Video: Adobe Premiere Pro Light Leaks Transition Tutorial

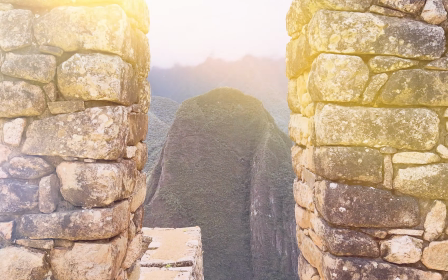[0:09]
Hello, I'm going to show how to use light leaks as transitions in Adobe Premiere Pro, as well as a few tips to make the transitions more impactful.
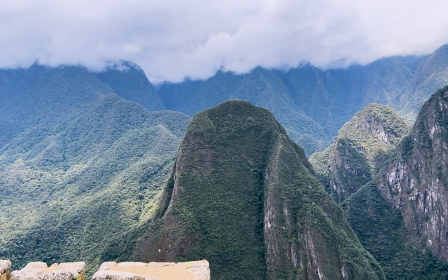[0:16]
It's not specific to Premiere Pro. This easy technique can be used in any video editor and can make some interesting transitions between scenes.
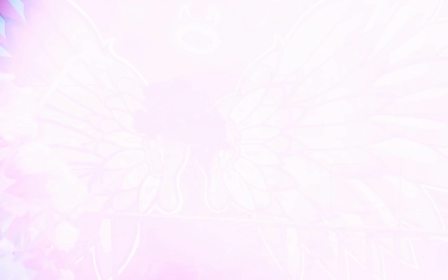[0:23]
It's most impactful when the transition has some form of continuity between the first and second scenes.
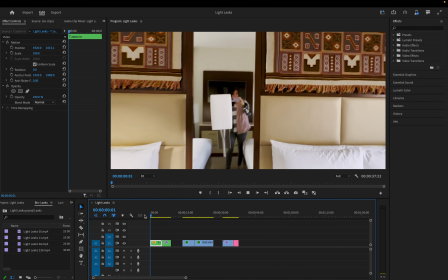[0:27]
This can be in the form of content, color, or even motion. In this first example, it's motion.
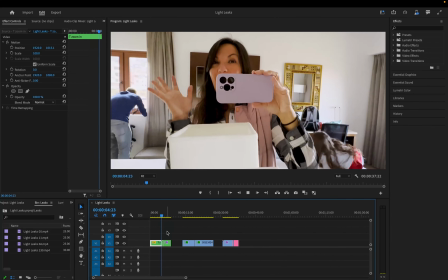[0:32]
We go from a camera push-in toward the mirror to a dolly zoom into the stone archway.
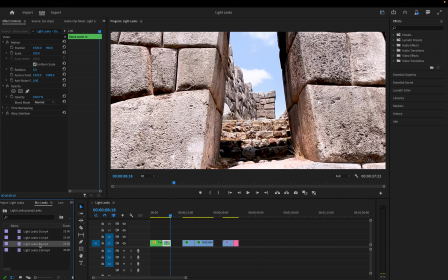[0:37]
Just drag your light leaks clip over the transition between the two clips.
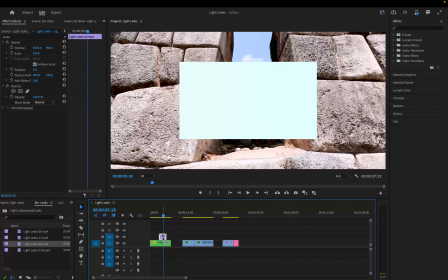[0:42]
My sequence is 4K and this leak is not, so you just go to Clip,
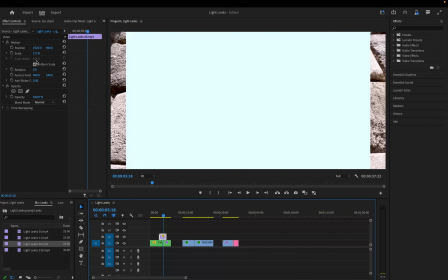[0:48]
Video Options, Set to Frame Size, and you may need to adjust the scale a little bit to make sure it completely covers the frame.
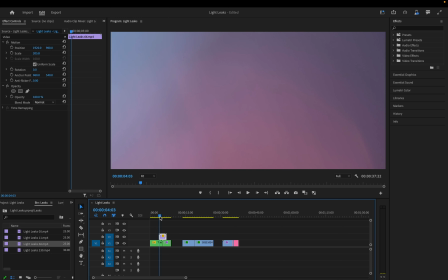[0:56]
Most light leaks are against a black background and you'll need to change the blend mode to screen.
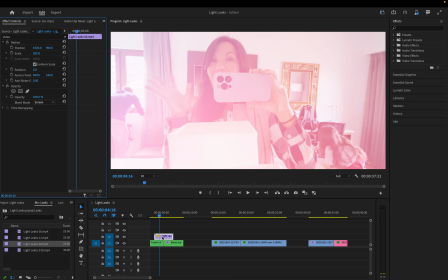[1:02]
This particular clip is a bit too long for this transition, so I'm going to change the speed to 200%.
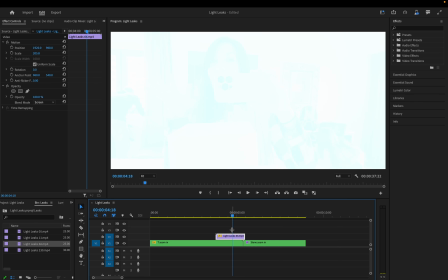[1:11]
This leak is nice as it goes to full frame white right about here. One key point is to line up that point with the middle of your transition. And when you do that, it completely covers the transition and you don't need a fade underneath it. The second transition is also connected with motion, a dolly zoom on the first and a push in on the second.
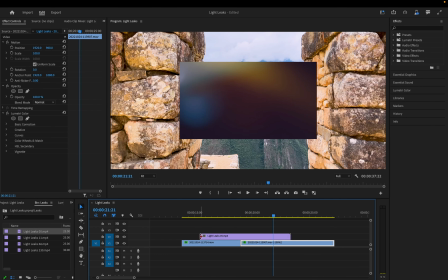[1:36]
We'll do the same thing with this leak clip, put it over the transition, set to frame size,
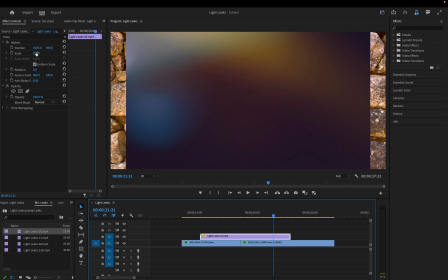[1:42]
make sure it covers it,
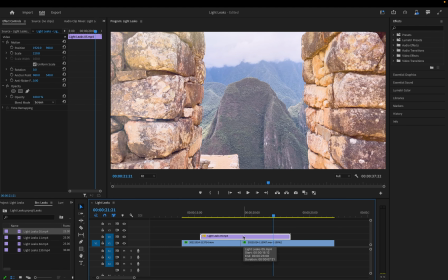[1:45]
set the blend mode to screen, and I'll change it to 300% because it is so long.
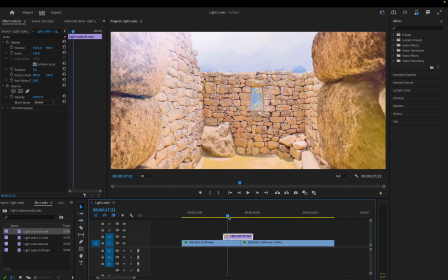[1:52]
This leak never has a place where it covers the full screen,
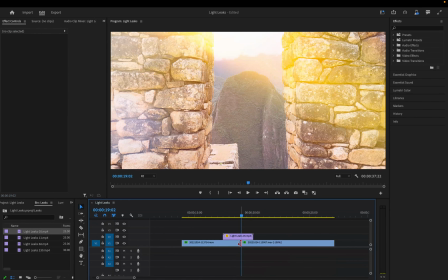[1:55]
so it really helps to do a cross dissolve underneath to really sell it.
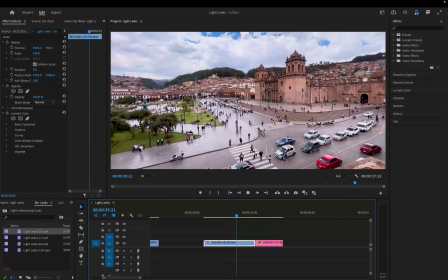[2:06]
Here we have two clips connected by a shape. The straight road in the first one, and this black gap in the middle on the second one.
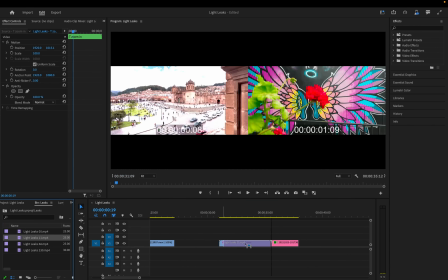[2:14]
Some leaks just don't work that well for transitions. The best candidates start out dark, build up to something bright, and then go back to dark. This one does not start out with dark, and it never completely covers the frame. And it even doesn't end at completely dark.
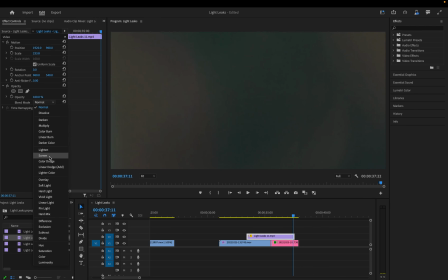[2:29]
We can try it, and we can change the speed a little bit. It is too slow.
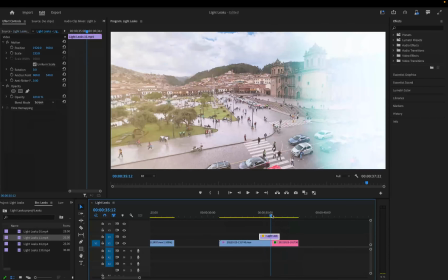[2:38]
But you see the jump underneath? That's not great.
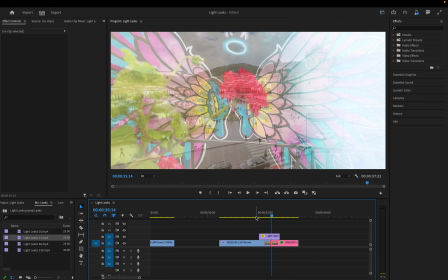[2:43]
Even if we apply that cross dissolve, it's still not the best.
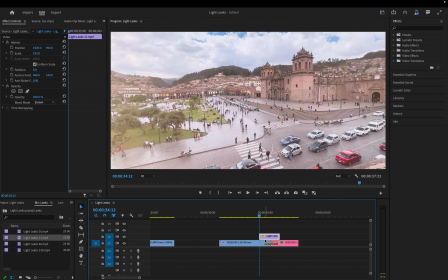[2:48]
If it was just the fading in problem, we can fix that with adding a cross dissolve on the leak itself.
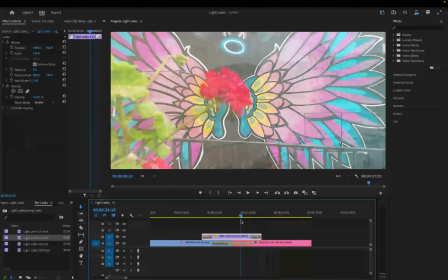[2:59]
And that helps with it not being so jarring at the beginning, but it still doesn't sell the transition very well.
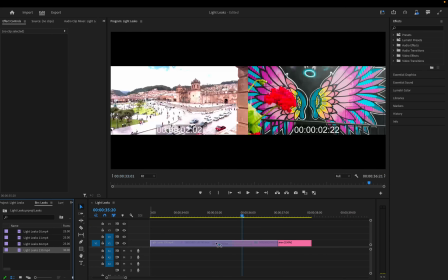[3:07]
This one works much better.
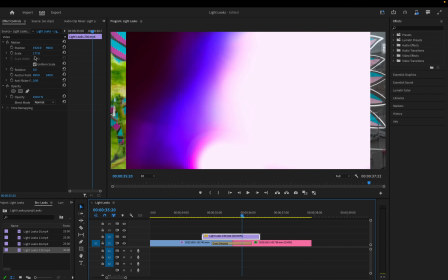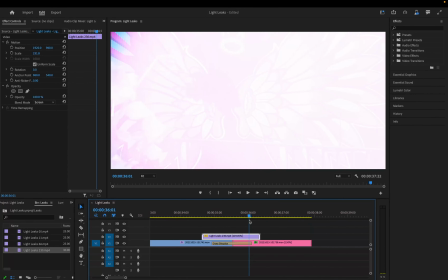[3:14]
As it goes to mostly white, right about here. Put that over the transition.
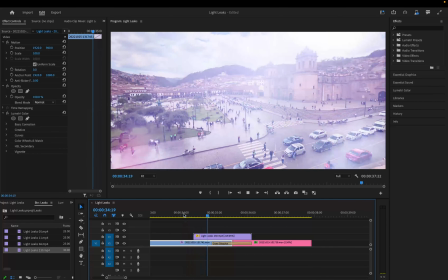[3:20]
There we go. And that's how you use light leaks as a transition.